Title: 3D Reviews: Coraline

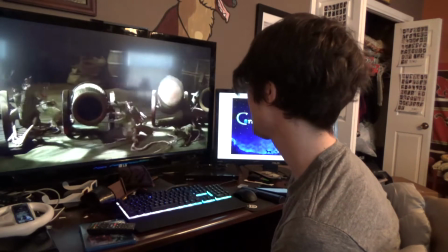[20:40]
The pressure's on, and now she's about to get blasted by all these cannons. Lots of fun things popping at you there.
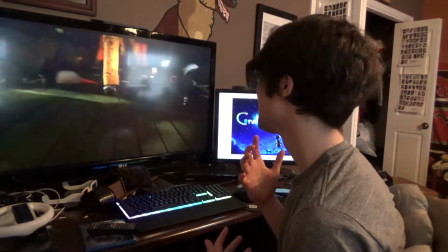[20:47]
And really exaggerating the 3D, just it adds to how uncomfortable the situation is, I guess.
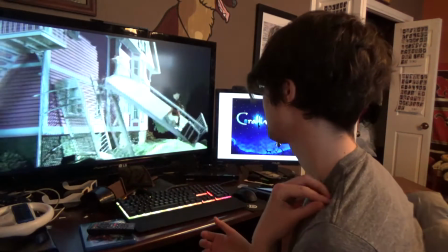[20:54]
It feels unnatural, because we know that it obviously is hyper stereo, but when it's like,
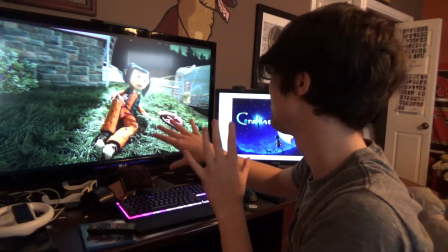[21:01]
it feels stretched and exaggerated, it adds to the unsettling nature of the film.
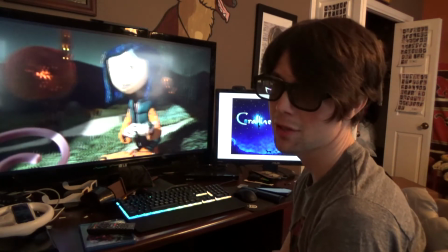[21:11]
And obviously the FOV does that too in 2D, but in 3D it's much easier to get that idea across.
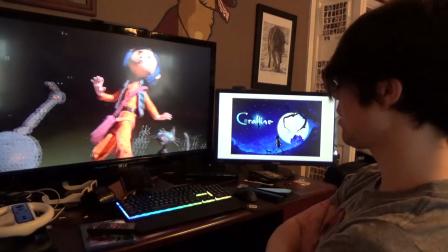[21:20]
This is really cool for 3D, all the little bits and particles falling from the sky.
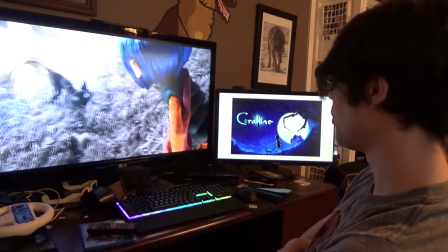[21:27]
Intense bit of 3D there. They really pulled out all the stops for this climax finale here.
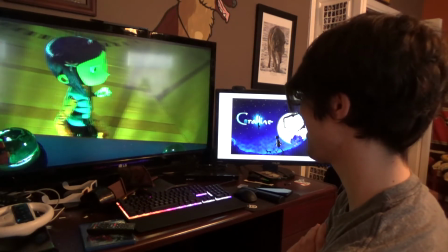[21:38]
Nice bit of negative parallax there. The cat scratching towards the audience.
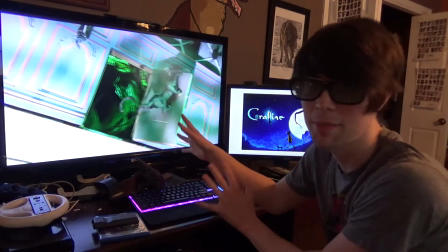[21:44]
This is the most depth out of everything in the film.
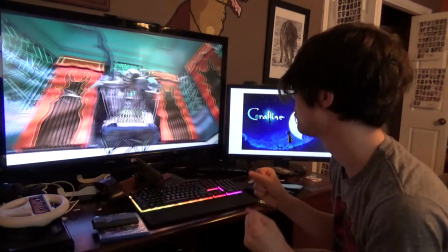[21:48]
They said they increased the interaxial to the highest that they were comfortable with doing,
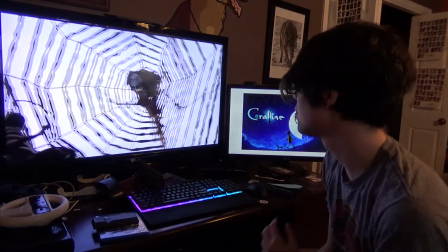[21:55]
just to keep pushing the intensity up on this scene.
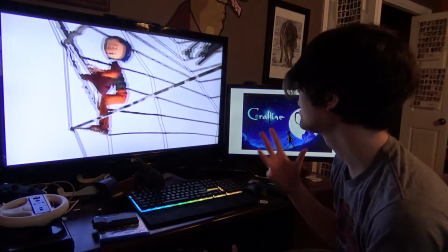[21:59]
It also helps because there's not really anything there.
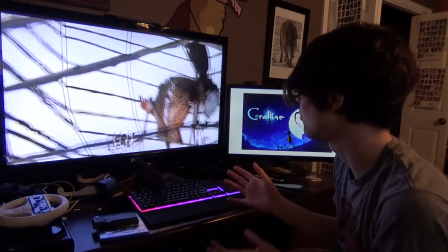[22:05]
It's just like you're kind of a white void, so they were able to get away with this a little bit more than if it was in an actual room.
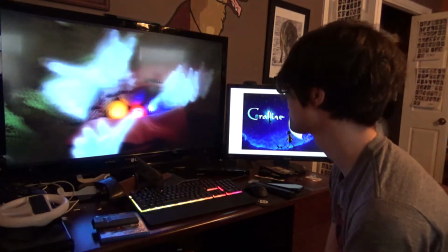[22:13]
There she is, popping out negative parallax, really getting up in your face. It's like one of those things where you might not have noticed it, but your brain did.
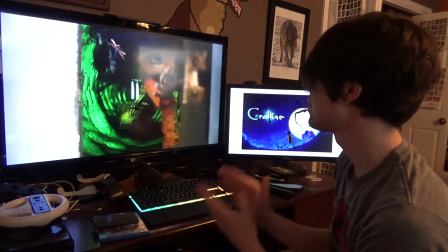[22:21]
The tunnel's getting closer and closer. They're decreasing that depth there as it gets closer, and bam.
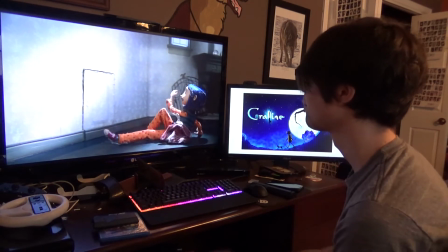[22:30]
Back in the real world. It's all flat.
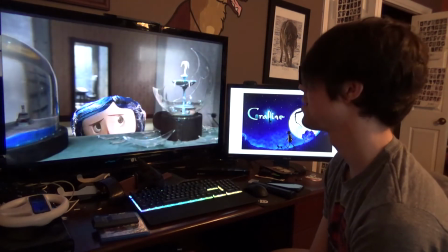[22:35]
It's kind of a welcome flatness, I guess, from the intensity of what we just seen.
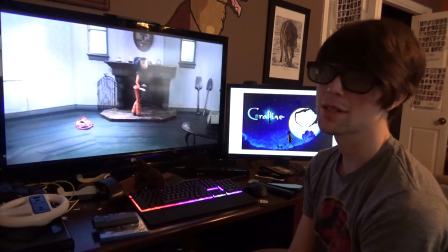[22:41]
And like I said, gives the audience a chance to rest their eyes.
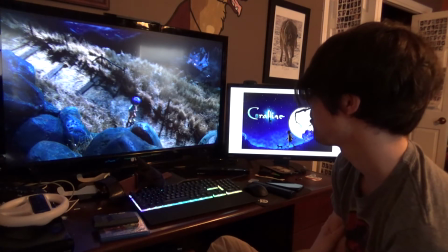[22:49]
This shot once again in the real world.
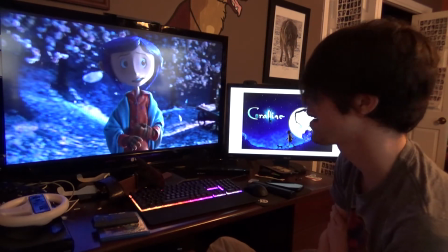[22:52]
And this one as well, mirroring the last time that she tried to, or when she was trying to escape from the other world.
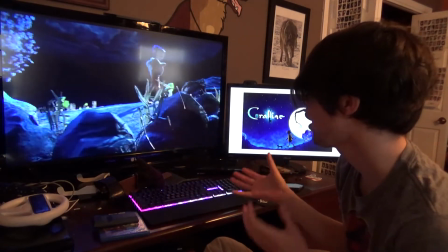[23:03]
And these white petals here, kind of representing the
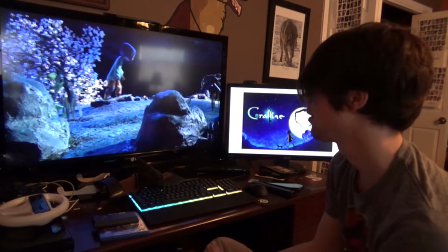[23:09]
world, the other world flaking apart as she's bringing this key towards the well here.
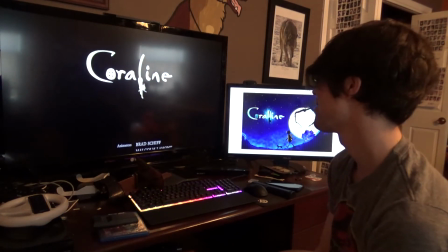[23:17]
That's Coraline. This is an excellent movie.
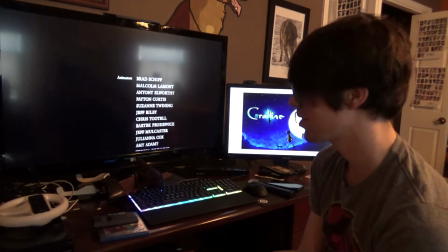[23:23]
I mean, even watching it again, I've seen it so many times.
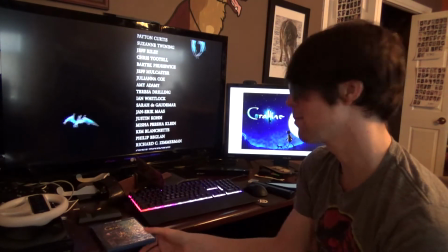[23:28]
I remember when I found this at the Best Buy, I was like, this is an immediate get. Now, I hadn't seen this movie in theaters. The first time I saw it in 3D was when I picked up this Blu-ray, and I was really impressed with it. And every time I see it, I'm just like, wow, they really went all out. We go ahead and mute that. But yeah, if you have a 3D TV or a setup, or even a VR headset, if you have a PlayStation 4 and you put a 3D movie in and you have a PlayStation VR headset, you can actually watch the movie in 3D in that. But if you got a 3D TV or any way to watch 3D Blu-rays, Coraline definitely right there at the top of the list for movies. And if you got, if you've got friends that are like, 3D ain't shit, just show them this one, and maybe explain to them a little bit about how they're using 3D as an artistic storytelling thing.